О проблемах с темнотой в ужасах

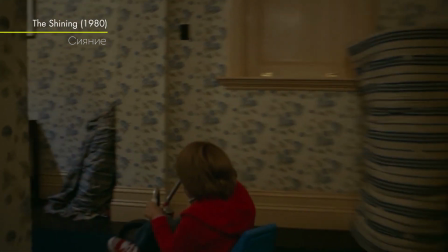[0:02]
Темнота лучший друг хорроров Да, можно и при полностью освещенном окружении пугать зрителя Но когда ты не видишь что-то ясно,
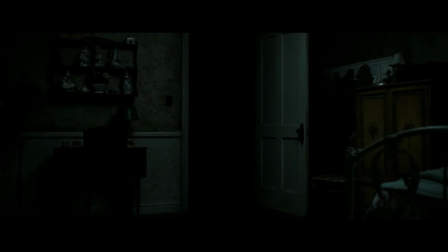[0:10]
твой разум начинает заполнять пробелы И когда твой разум создает пугающие вещи, он исходит из твоих страхов и создает страшные образы специально для тебя Но для того,
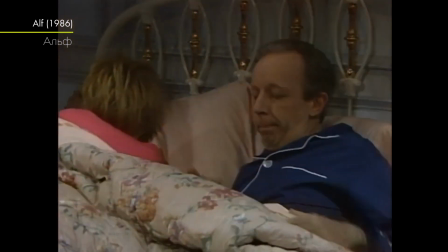[0:20]
чтобы это работало, нужна правильная, неподдельная темнота Фильм,
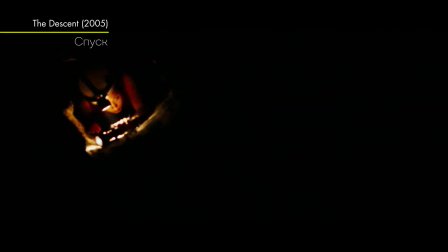[0:25]
в котором есть отличные сцены с хорошей темнотой, это Спуск Часто кажется,
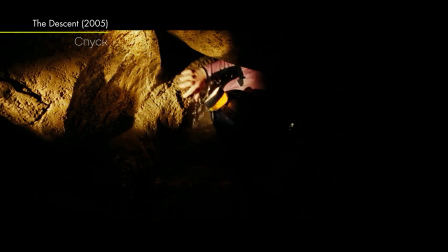[0:30]
что все освещено только фонариками на персонажах И это страшно Что угодно может скрываться
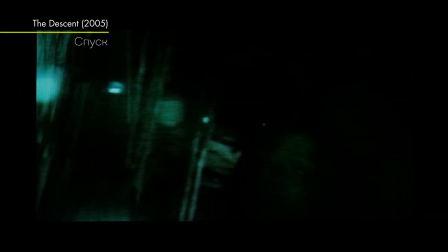[0:36]
в этих больших неосвещенных областях Что-то может выскочить в любую секунду В этом же году, когда вышел Спуск, был выпущен еще один фильм В котором люди застряли в пещере с монстрами Но этот фильм выглядит вот так Откуда весь этот свет?
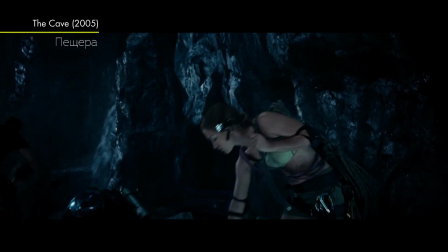[0:51]
Зачем персонажам вообще эти фонарики?
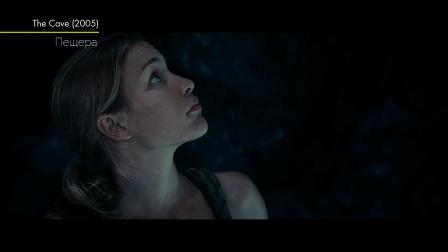[0:54]
Вы можете видеть практически все Сейчас вы можете подумать, что было бы легче просто осветить сцену одним фонариком,
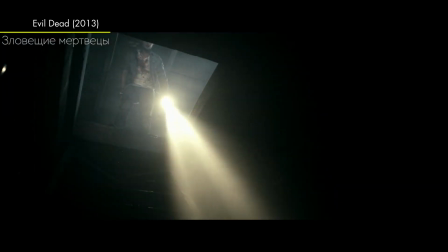[1:01]
чем освещать всю сцену большими киношными фонарями Но это не обязательно так, так как это может стать более сложной задачей Если мы следуем за персонажем с фонариком, это может выглядеть великолепно, очень жутко Ограниченные обзоры только силуэт персонажа Но когда мы развернем камеру, и свет фонарика будет направлен на нас,
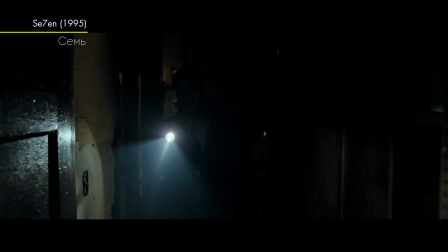[1:19]
мы получим что-то вроде такого Что выглядит круто, но периодически мы бы хотели видеть лицо персонажа Так что нам придется сделать что-то такое.
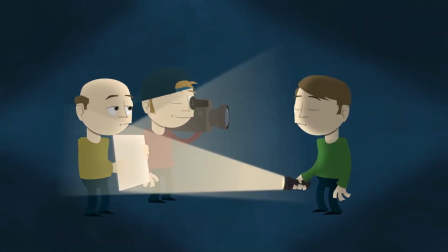[1:27]
Поставить парня с белым отражателем, идущего рядом с камерой. Когда актер направит свет фонарика на отражатель, свет отразится назад и осветит актера. И мы делали такое. И я могу доказать это, потому что вы можете увидеть сам отражатель прямо вот здесь.
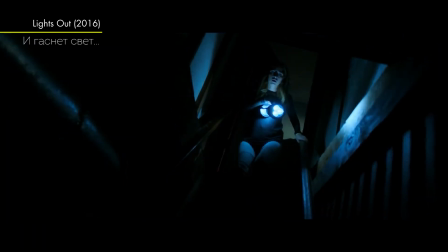[1:41]
Черт возьми. Но мы также делали комбинацию фонарика и фонаря для усиления света, чтобы показать лицо.
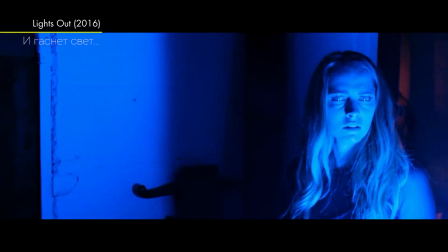[1:49]
Приходится идти на множество хитростей.
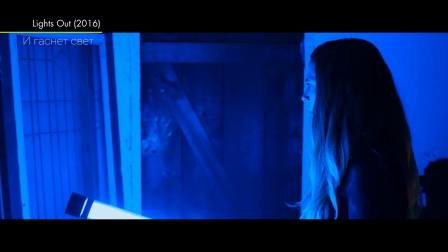[1:51]
У нас может быть дополнительное освещение, которое мы увеличиваем и уменьшаем, чтобы выделить особые детали, и все становится более точным.
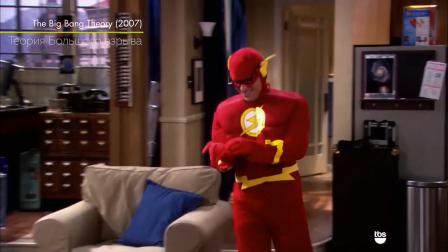[1:59]
Если у вас есть свет, равномерно освещающий все, вам не нужно такое уточнение. Персонажи могут свободно перемещаться куда угодно, и вы можете работать гораздо быстрее. Большая проблема с правильной темнотой — насколько сильно мы можем все затемнить. В краткометражном «И гаснет свет» есть момент, когда жуткая голая женщина появляется прямо перед нашим главным персонажем. Проблема, которую мы обнаружили у всех, разные мониторы Некоторые люди смотрят на iMac'ах, некоторые на Windows-компьютерах, а кто-то на телефонах или телевизорах Многие просто не увидели голую женщину В зависимости от настроек гаммы на дисплеях,
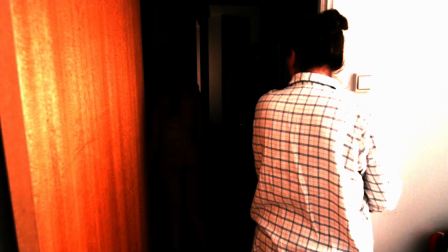[2:34]
не всегда помогает даже увеличение яркости У нас даже возник вопрос,
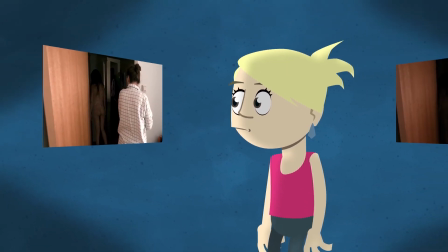[2:38]
а не вселился ли в нашу короткометражку призрак Потому что у одной женщины был призрак в фильме,
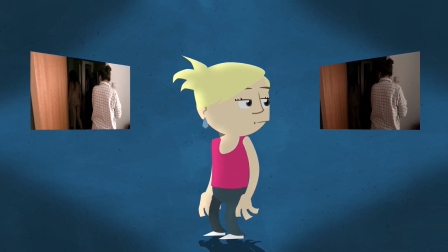[2:43]
когда она смотрела его на своем компьютере Но на компьютере ее друзей там не было никого Мы,
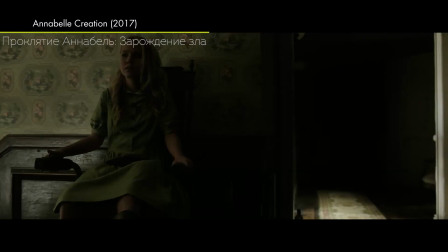[2:48]
разумеется, любим такое. Люди думают, что ваш фильм ужасов населен призраками. Но это становится проблемой, когда вы снимаете голливудский фильм «Проклятие Аннабель.
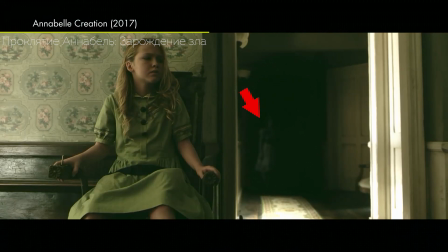[2:56]
Зарождение зла». Вы должны убедиться, что достаточно людей увидеть то, что они должны увидеть. В фильме есть сцены, где я хотел, чтобы люди едва могли видеть вещи в темноте.
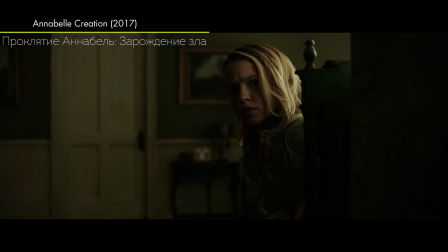[3:05]
Я хотел, чтобы они наклонились вперед и прищурились, не будучи полностью уверенными в том, что они действительно видят.
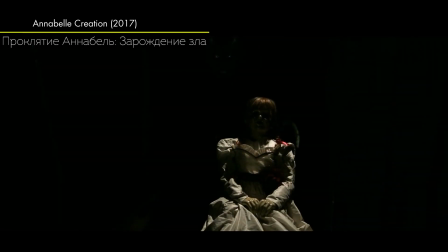[3:10]
Так, раз экраны телевизоров и компьютеров бывают разными, что же с нашими киноэкранами? То, что тут едва видно на этапе цветокоррекции, будет полностью потеряно в кинотеатрах, где они, возможно, не меняли лампы проектора в целую вечность.
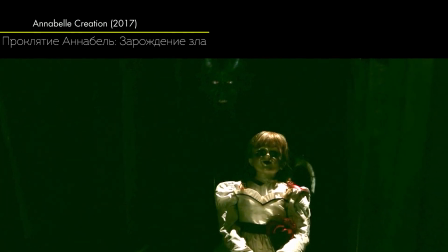[3:24]
Эти вещи дорогие. Некоторые кинотеатры могут использовать лампы так долго, как это вообще возможно.
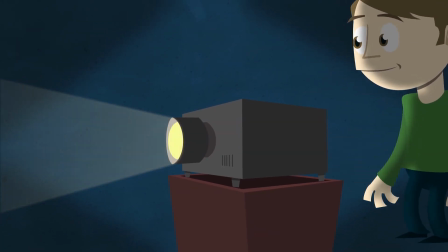[3:29]
Так что нам нужно было установить лампочку в проекторе на постпродакшене на очень низкое значение, чтобы имитировать действительно дерьмовое качество киноэкрана.
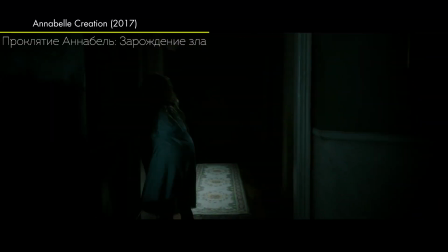[3:37]
Если мы все еще могли разобрать вещи при таких настройках, тогда мы знали, что у нас все в порядке.
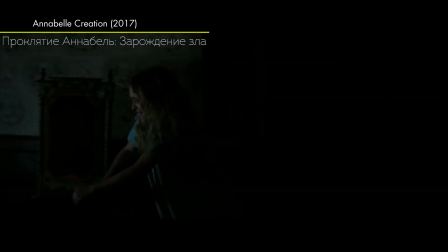[3:42]
Это хороший баланс, который нужно найти, и это может быть очень трудно.
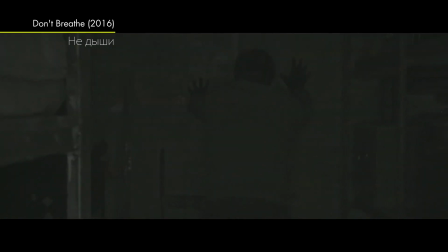[3:46]
Необычный, но действительно интересный способ изображения тьмы в фильме «Не дыши», где они используют форму ночного видения.
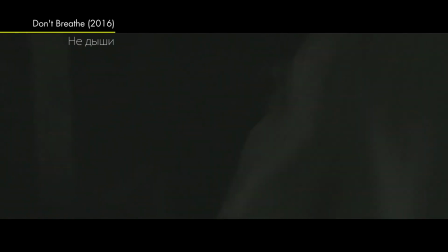[3:52]
Мы в зрительном зале видим больше, чем персонажа, но это все еще страшно и по-настоящему эффективно. Особенность ночного видения заключается в ограниченном радиусе действия, поэтому когда вещи уходят далеко от камеры, они поглощаются темнотой.